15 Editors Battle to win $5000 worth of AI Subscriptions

And then, like I said, I like when you drag out shots, but sometimes I am like, okay, there's basically two shots that we looked at, maybe add like one or two. It doesn't have to be like the opposite where it's like tuck shots every second, but at least like showing that, again, show don't tell, showing the rotation feature somehow, as we saw with the others.
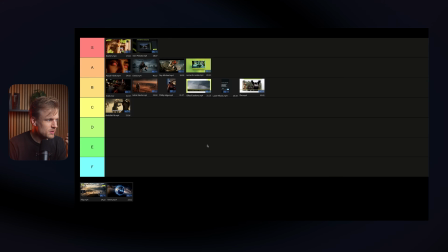37:36 Still like a good edit. But yeah, I do also see that I feel like there's a bit more into, for example, a video like Arish, or there's a bit more animation in it, maybe, or a couple more shots. Yeah, I do see a difference there. If I have to compare it with Abdullah, I think it's before Abdullah, but I would say probably after Ib.
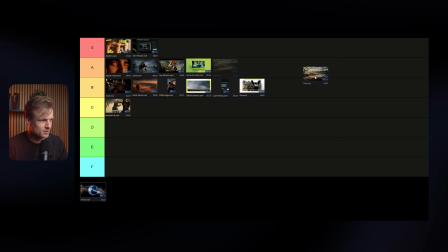37:55 So I would put it here. Or, you know what? I'm going to put you in B tier. Philip, yeah, not my best video. Hey, that's fair. Like, that's also nice because you participated. You can see the others and see how they implemented the exact same footage. And then you can learn from that. For the first time, it's not the worst. Definitely not, man. And you participated. That's also important.
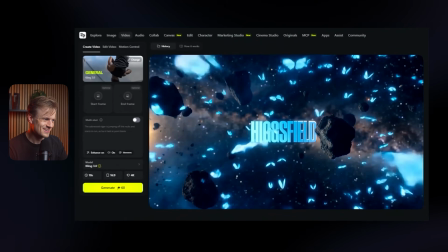38:11 And last one is Kenny.
This is Hicksfield. Hicksfield lets you turn static images into cinematic videos within seconds.
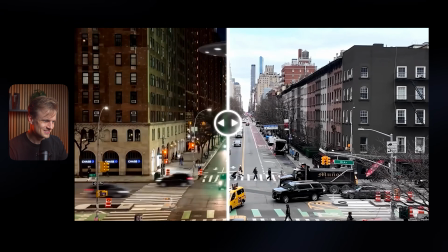38:18 You can transform real life footage into Hollywood level masterpieces.
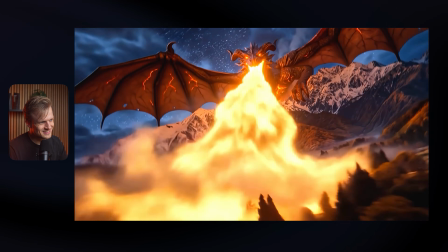38:21 Use it to create VFX shots like this, and even add camera movements like zooms, pans, or rotation, all by the press of a button.
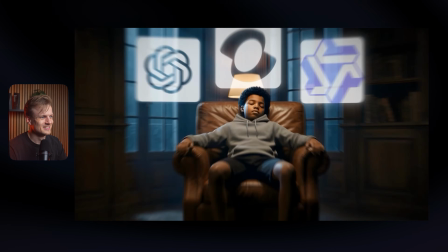38:28 With their broad range of apps, the only limitation is your imagination. Start creating with Hicksfield today.
Wow. What an edit. Oh, the energy.
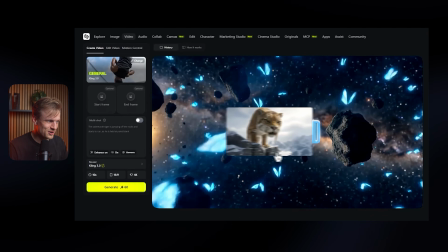38:40 Okay, first things first, you did really well. I think it's super dope. But the sound, oh, it was way too loud in my opinion. I've said this before. Rather have music and sound effects too low than too high. And why I'm saying it is because you've seen this now also with the submissions. Of the 15 submissions that we now have had, the feedback is never, oh, the sound effects or the music is too low.
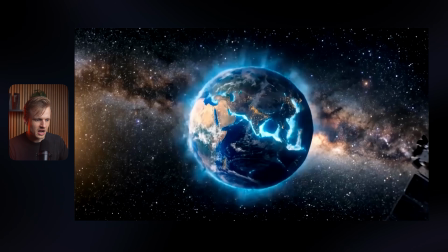39:01 Because that almost never happens. Here, I almost couldn't hear the voice anymore. Especially when there's a lot of elements, when you have like such a heavy music, which by the way, I think the music fits and I think it's such a cool edit because this is such a cool intro,
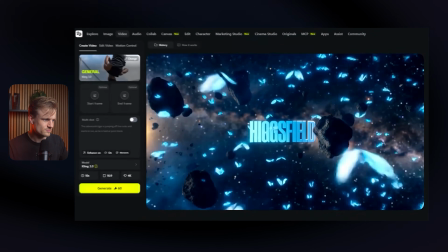39:13 cool sound effect. It drags you in.
Higgsfield lets you turn static images into cinematic videos within seconds.
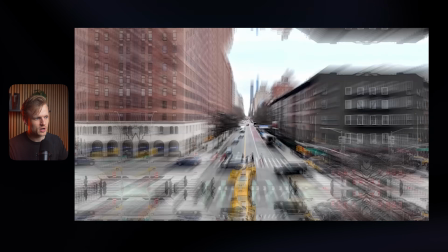39:19 This is also so dope. You really explain the features well.
You can transform real life footage into Hollywood level master.
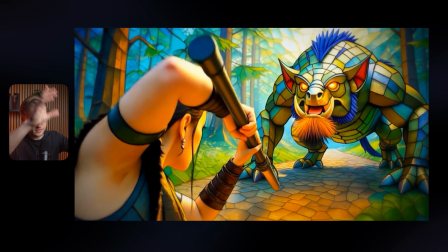39:24 Super funny too. But I liked how you combined that with some motion graphics. That's dope. Ending also, I love it. It's so sad that that music, oh, it's so important, right? It's half of the video.
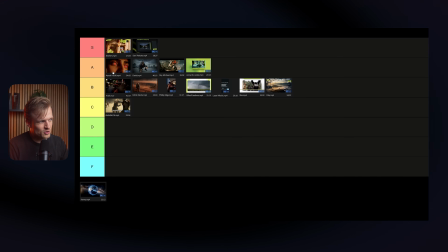39:34 Now I'm gonna compare it. And then I would say it's a bit the same with Ayub. I think Ayub would have been an S tier without Ibrahim and Davey being here. And Kenny, I think the same for you. It would have been an S tier, I think, if Ibrahim and Davey wouldn't be there. And I'm going to put it before Ayub because you did explain the features a bit better with the UI animation on top of it, I would say.
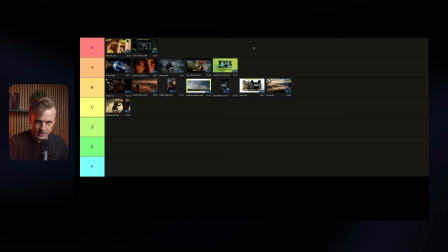39:53 A lot of shots were really cool. Just like Ayub's, by the way. I think I'm going to just keep it how it is. I can move people, of course, but this is a different challenge anyway. Might as well just keep it like this. You know what? Let's lock it in. Let's lock it in. Everyone that submitted, you guys are amazing. Big shout out to all the editors that participated. Also, thanks to Higgsfield for sponsoring this video. Do check them out. Link is in the description. If you also want to participate in the editing challenge, then do join the Fullstack Editor Club. Link is in the description too. Don't forget to subscribe and then I'll see you in the next one. Bye bye.